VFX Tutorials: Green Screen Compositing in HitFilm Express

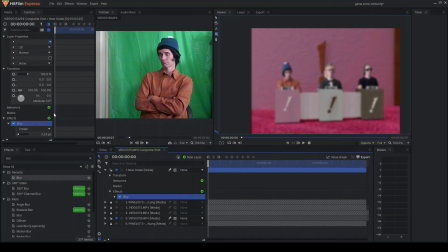Now that's way too much blur, but I find that,
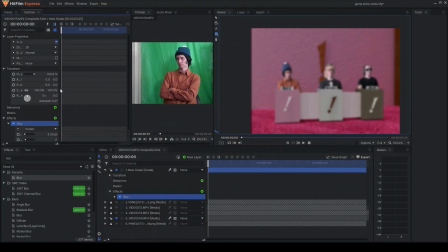hold on, let's go into the controls. So you have, of course, media, and then you have the controls. So the controls for this effect, there's your blur, and it has preset. This is the size, 3.33 pixels. The more you have, if you had 7 pixels, it's even more. If you have 50, you see it gets really blurry.
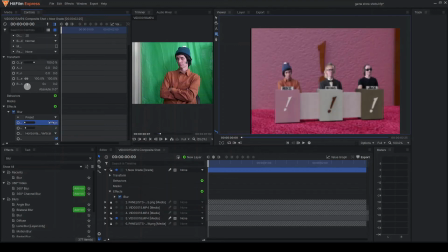If you go down to 1, that's a little too blurry. See, if you take away the blur, it's a little too blurry for a shot in that distance. It kind of looks like the DP didn't know what he was talking about. So let's try to just do a 1/4 pixel, 25.
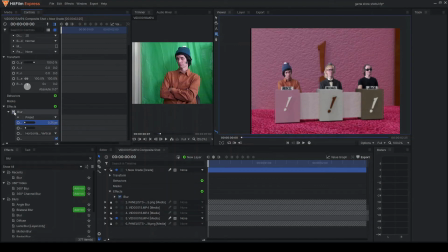So see, now it looks a little more filmic. See if you zoom in.
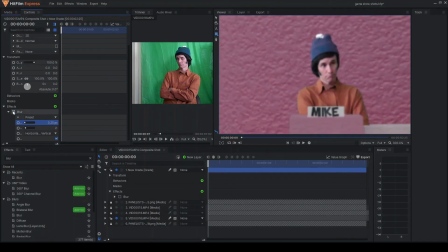See, this is without the blur. He's sharper. It's more video looking. With the blur, it blurs the edges slightly, so that, here, let's scale the fit.
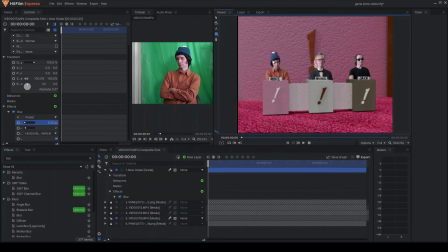That way you can see. That's a little bit bigger than 100%. And you can see as you play it, that looks a little bit more like film. It's a slight, very slight nuanced feature here, but this is a technique I use all the time.
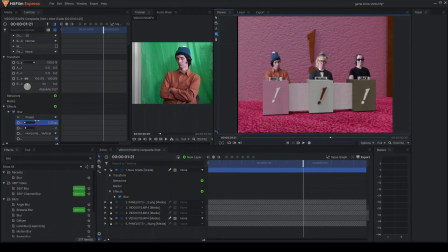Blurring also helps make green screen compositing look less like green screen compositing. As you see, without it, it's like videotape, like match game. It kind of looks like the match game. And at 30 frames a second, yeah, it's definitely going to look very video-like.
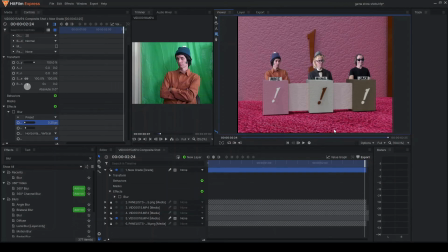And the way I lit my actors, it matches the lighting here because it's basically a flat lighting. There's really no contours to it. It's very, very flat.
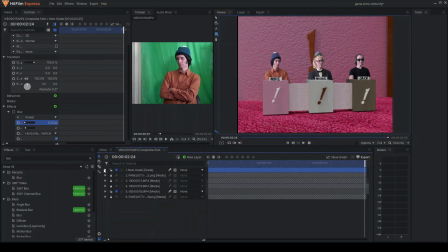Now, if you wanted to have some texture, and what I did with the actual episode, and I'll show you this technique, is I actually did this to make it look a little bit, let me unlock these so we can work on this.
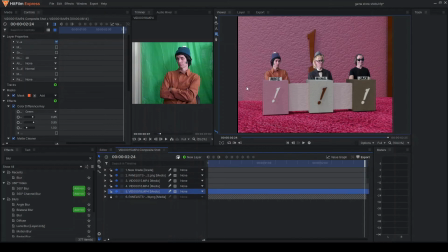What I did was I created shadows behind them. You're going to have to turn all of this into 3D. Here's how you do it. These little checkerboards, you right click on that and it, oh no, I'm sorry. You don't right click on it. You left click on it and it says either 2D or 3D plane.
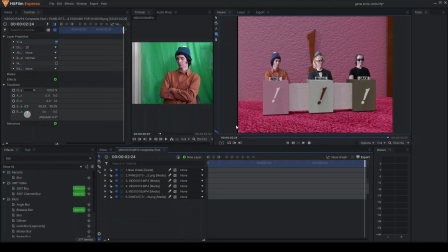You want to select 3D plane and it says composite shots cannot contain 3D layers without a camera. Do you want to add a camera? Yes. And boom, you notice there is now a camera layer. So now you have a way to look at active camera or perspective.
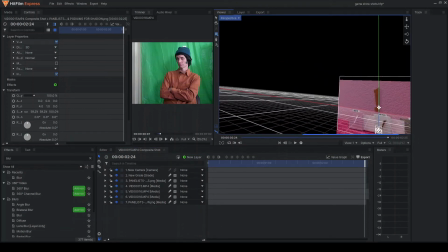So again, just like we did with Daz, you can like look perspective. Now you notice everything is flat.
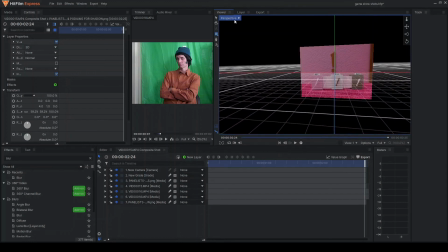So let's go to the top.
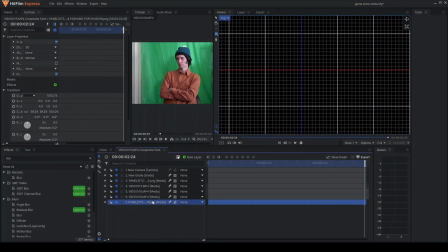Okay, so top, you zoom out, you notice everything is, you can't see anything.
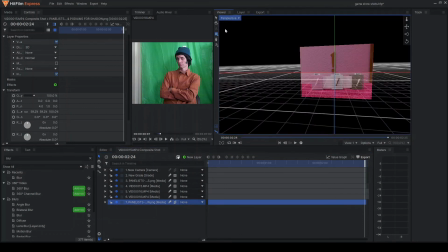So let's go back, perspective. Okay, so that's 3D. So you want to make that 3D, this 3D, and you can see as they turn all into 3D, they start to appear. And you can see how they're layered, and boom, the grade layer, you don't need to worry about that.
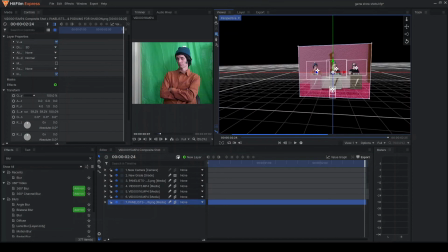But now, you rotate it, everything's moving. So let's look at the top layer. Now that everything is 3D,
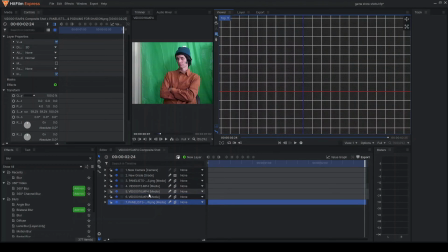you want to select the panel. Where is that at? Panel. And that's unlocked. Okay, hold on. Perspective. Let's do the active camera. All right.
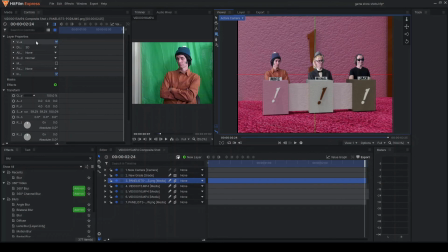So you go in here, you go into the transform here. And okay, passing position. You want to take the z-axis and you're going to zoom it in.
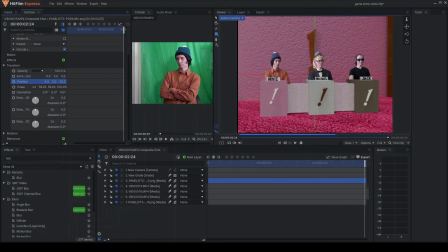See, notice as it's getting bigger, it's because it's getting closer to the camera, but just slightly. Okay, you want to do the same thing with everybody's layers. So you want to bring that transform position a little bit. See, you don't want him too far.